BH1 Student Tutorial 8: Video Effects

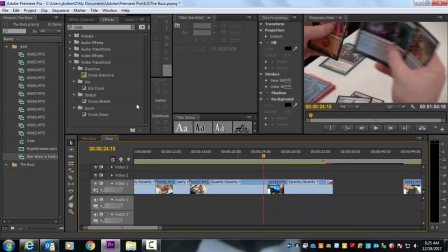4:10 I'm going to ripple delete to get those close to one another. I drag a cross dissolve in. See, it can go at the end of one, at the beginning of one, but it can also go between. But in order for it to go between, it has to have a little bit of excess that has been trimmed off.
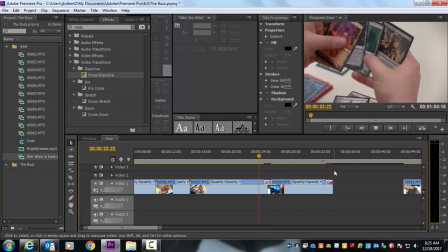4:23 So we're going to add that cross dissolve. This is what it does. It just blends those two together. Again, this is more for when we do short films,
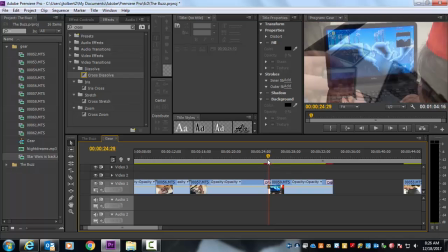4:36 not necessarily for our journalism pieces, because you're not going to see a cross dissolve in journalism.
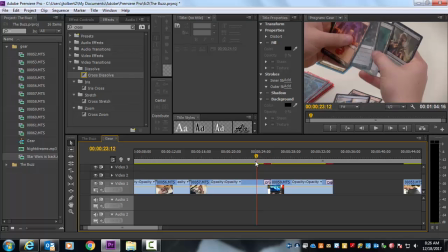4:42 Cross dissolve normally will signify like a passage of time when you're trying to storytell through film. So we're not necessarily storytelling, we're reporting on facts for our journalism segments, but that is an effect that you
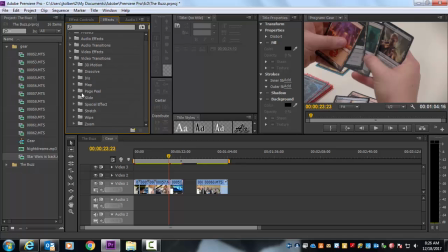4:59 would probably be interested in using. There are some other effects in here as well, some slides where one video pushes another one out of, but again, we're not using that for journalism. There are some others we can use.
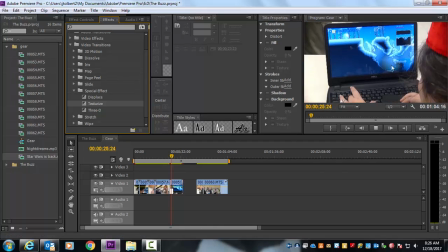5:14 This is called texturize, but it's very bizarre. So again, the only transitions that you should be using for journalism should be using B-roll with your voiceovers, right?
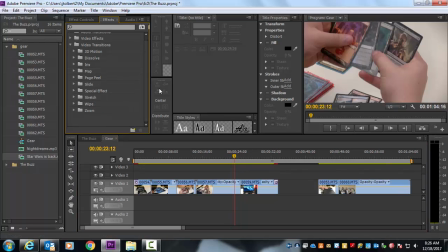5:26 We're not using actual visual transition effects through that. But once you start getting into your short films or maybe things for the film festival, you can look into some more of these creative video effects. Now, in working with journalism, we may have some instances where we want to blur some things on camera.
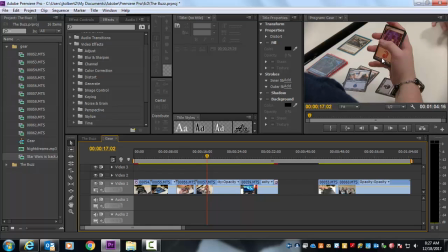5:46 Maybe we didn't blur it necessarily with our focus, but whenever we go back in editing, we want to make sure that something is possibly blurred out. We just want to show the general idea of what's going on. We can add a blur and sharpen.
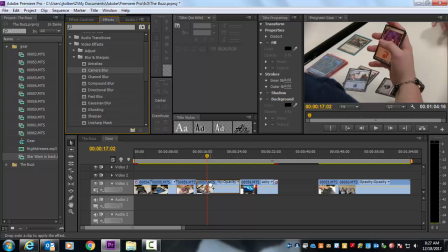5:59 Now there's a camera blur. This is the one that you would be using the most. So we drag that down onto it, and now our image is blurred. Now the reason why this would come into play would be maybe we could start the video in focus and then it gradually fades into a blur,
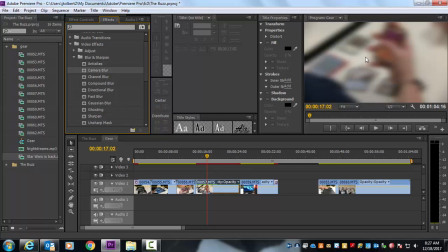6:17 and then we would pop some text up on the screen like some statistics or something of that nature. And when we do that, by blurring the background, it allows our audience to focus on the statistic we're bringing forth or the text we're bringing forward onto in the frame as opposed to the background.
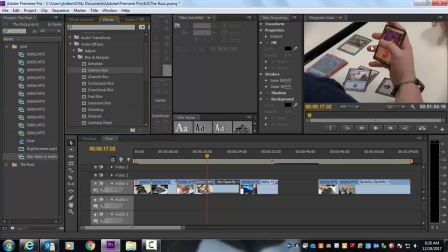6:32 If the background were not blurred out, then they're distracted by what's going on back here because they can still make out little details like, oh, look at his bracelet, or I think I recognize that card, trying to read that text there, wonder what this guy's doing with his hands,
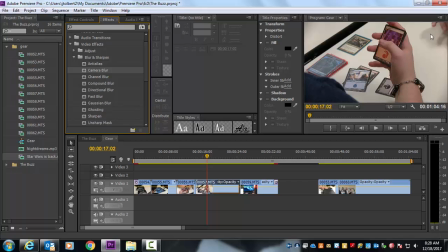6:47 all the stuff that we're focused on in the background instead of the text that we want the audience to focus on. So when we add that blur to it, well, they can't tell any of that. They have an idea of what's going on in the background, but they're not able to make out any minute details, so they're able to focus a little bit more on what we're trying to show them.
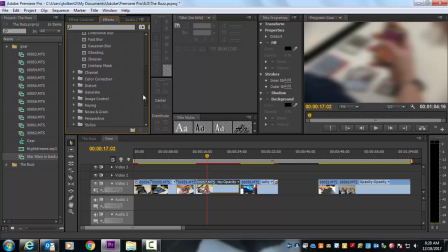7:05 Okay, double check real quick if there are any other effects. We can make video look old by adding dust and scratches to it.
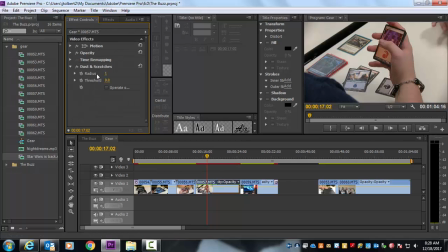7:19 Noise and grain is another thing. So you don't really see it here, but if we were to crank up the effects here and then play the video, it would look a little different. You would see it slowing down a little bit,
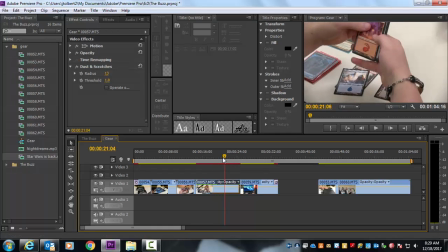7:36 and that's because there's it just adds some kind of antiques the video a little bit.
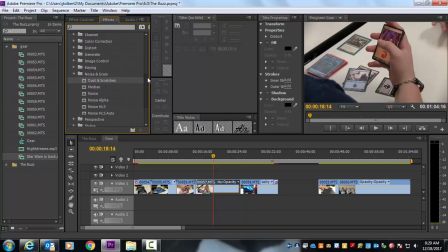7:44 So again, there are some neat kind of things you can do in here. Don't go crazy on it though. If you had some extra time, it would be it's fun to kind of go in here and experiment. You can turn it to a mosaic, so this kind of finds the edges, and it will
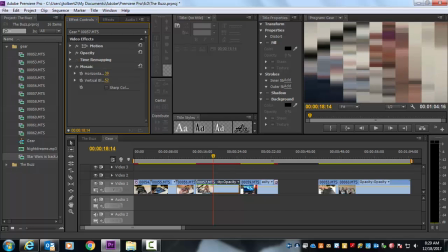8:05 then, let's see, we're trying to see, it's kind of like pixelating everything.